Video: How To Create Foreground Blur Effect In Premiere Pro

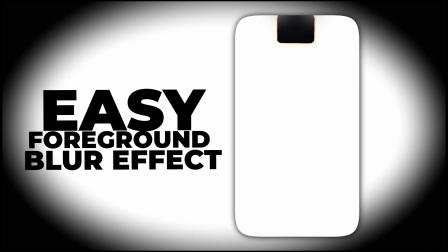[0:00]
In this video, we're going to be creating this really cool foreground blur effect for your PNG and text like you can see on the screen right now.
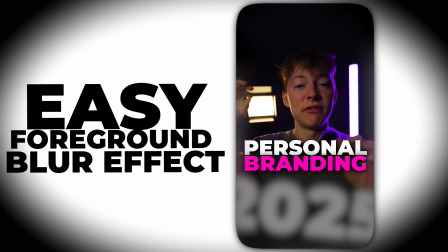[0:07]
It just adds a really cool cinematic minimalistic depth to your videos just to like, you know, spice it up a little bit, give it that just little spiciness in your videos.
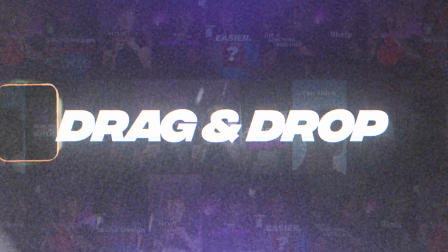[0:17]
So before we get into that though, my name is Edding Torsten and I run a shop called Sparbo Online where I sell digital assets for content creators just like
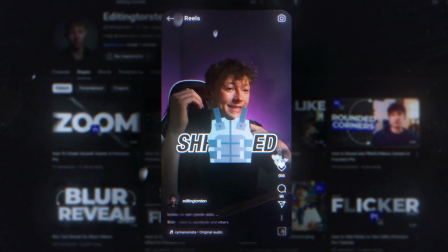[0:26]
you it literally takes me five to ten minutes to create content just like this up on screen with my editing packs so if you
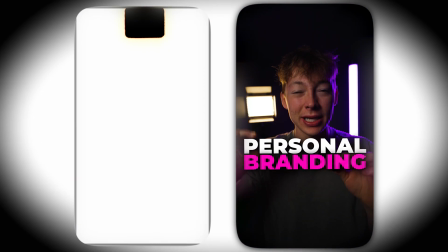[0:34]
want to create content just like this and much more to speed up your workflow go definitely check out my packs in the link in description but for
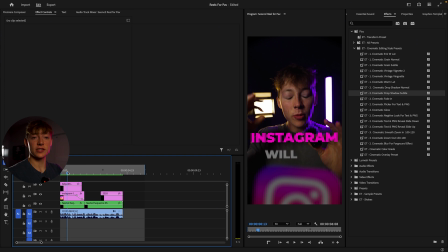[0:43]
now let's create this really cool foreground effect so this is what it looks like after you've added everything and made this really cool effect to your
png and also text so let's just look at it really quick to give the kind of final result instagram will be taken over by personal branding in
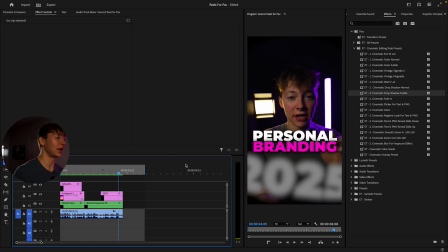[1:00] 2025 that's really cool it gives that that really depth of like it's super close to the camera but it's really not same time so we'll first
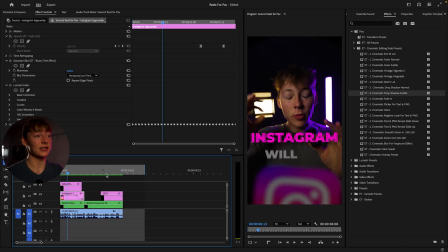[1:10]
do the png and before we create this effect i just want to let you guys know that i learned this from chris reset really look up to this guy and he's a really amazing dude so definitely go check him out after we create this effect he taught me this and much more about
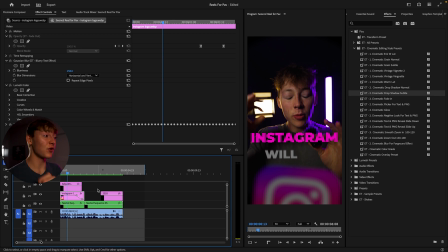[1:23]
editing so definitely go check him out once again so what i did for this effect is i simply searched up a effect called gaussian blur so let me just delete that and kind of show you and i'm actually also going to get rid of that so this is what the it looks like
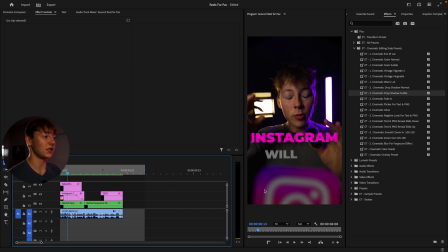[1:39]
before we edit it and then this is what it looks like obviously after it so it just gives that that really kind of cool look so i'm going to undo that and the first effect we want to search up is Gaussian blur so you're going to search up blur and it should pop
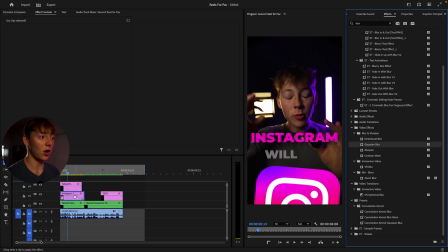[1:53]
up right here under the blur and sharpen just drag and drop it onto your png or text if you're doing text we'll also do the text i'll show you how to do that really quick and what he essentially did was come up to the Gaussian blur crank this to about like 100 and
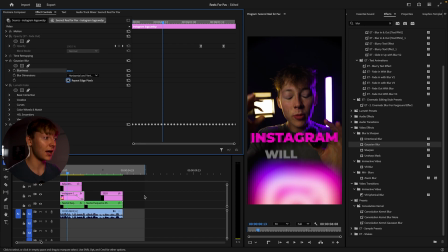[2:09]
some make sure to uncheck the repeat edges so now it kind of looks like that and because it's like you can see right now it's super kind of distractive and everything it doesn't really give it that subtle depth feeling i'm just going to turn this down actually that's a little too much i
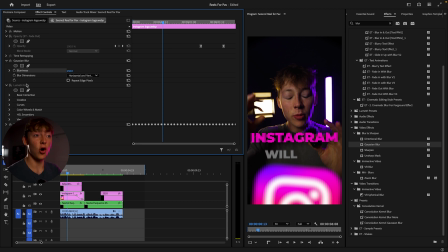[2:25]
think this is around 150 is about perfect yeah 150 is about really good and also come over to loom entry so what i did is i came up to my windows tab make sure you have loom entry color on click on it come over the basic corrections and let's turn down this exposure
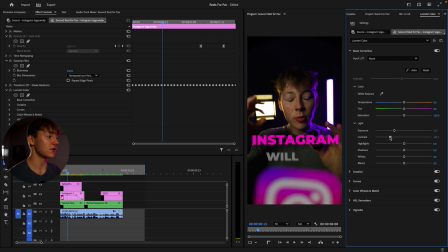[2:41]
and also like you can either up the contrast if it gives it a little darker or down it i'm just gonna up it a little bit and really just decrease that exposure so now we kind of get this depth kind of fuel effect it's not distracting at all and it looks absolutely really
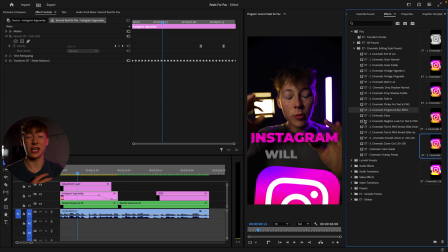[2:56]
cool and amazing so let's say you don't want to waste time and create this effect every single time i get you this effect is actually in my
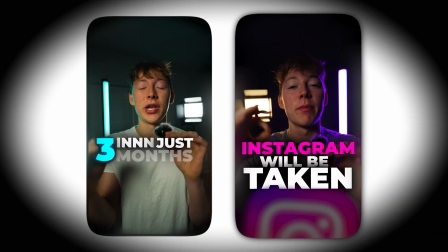[3:03]
cinematic editing style pack so all these examples i'm going to pop up on screen right now i'm making five to 15 minutes tops with this pack
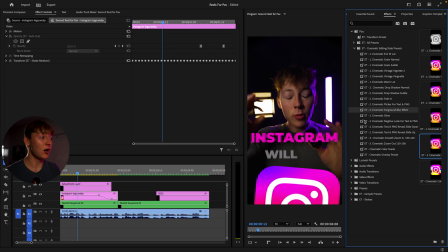[3:11]
it's a really simple drag and drop process i'm going to show you right now but before we do that i'm going to tell you that you get you get like six
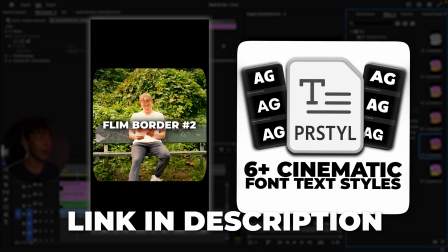[3:17]
fonts a bunch of presets like you can see on my screen right now you get cinematic borders and drag and drop text titles like this video i'm going to pop up right now we use that text title to create that really cool hook and just three to five
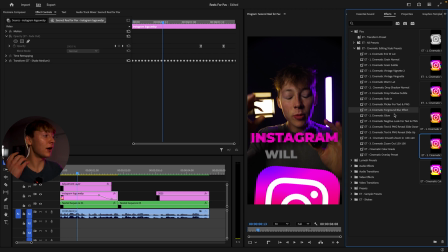[3:31]
minutes tops all you do is replace the text and boom you're done but for this video obviously we're going to grab the foreground blur effect just plop it on to your layer and boom we get that really cool type of effect in just two to three seconds so obviously you can come over to the
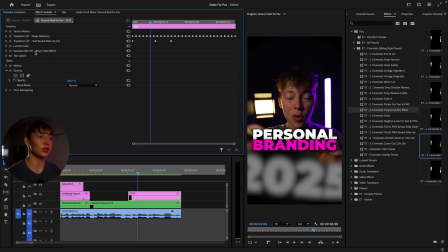[3:48]
2025 like i did and do the exact same thing so just let's just delete these ones that i have on here and you can again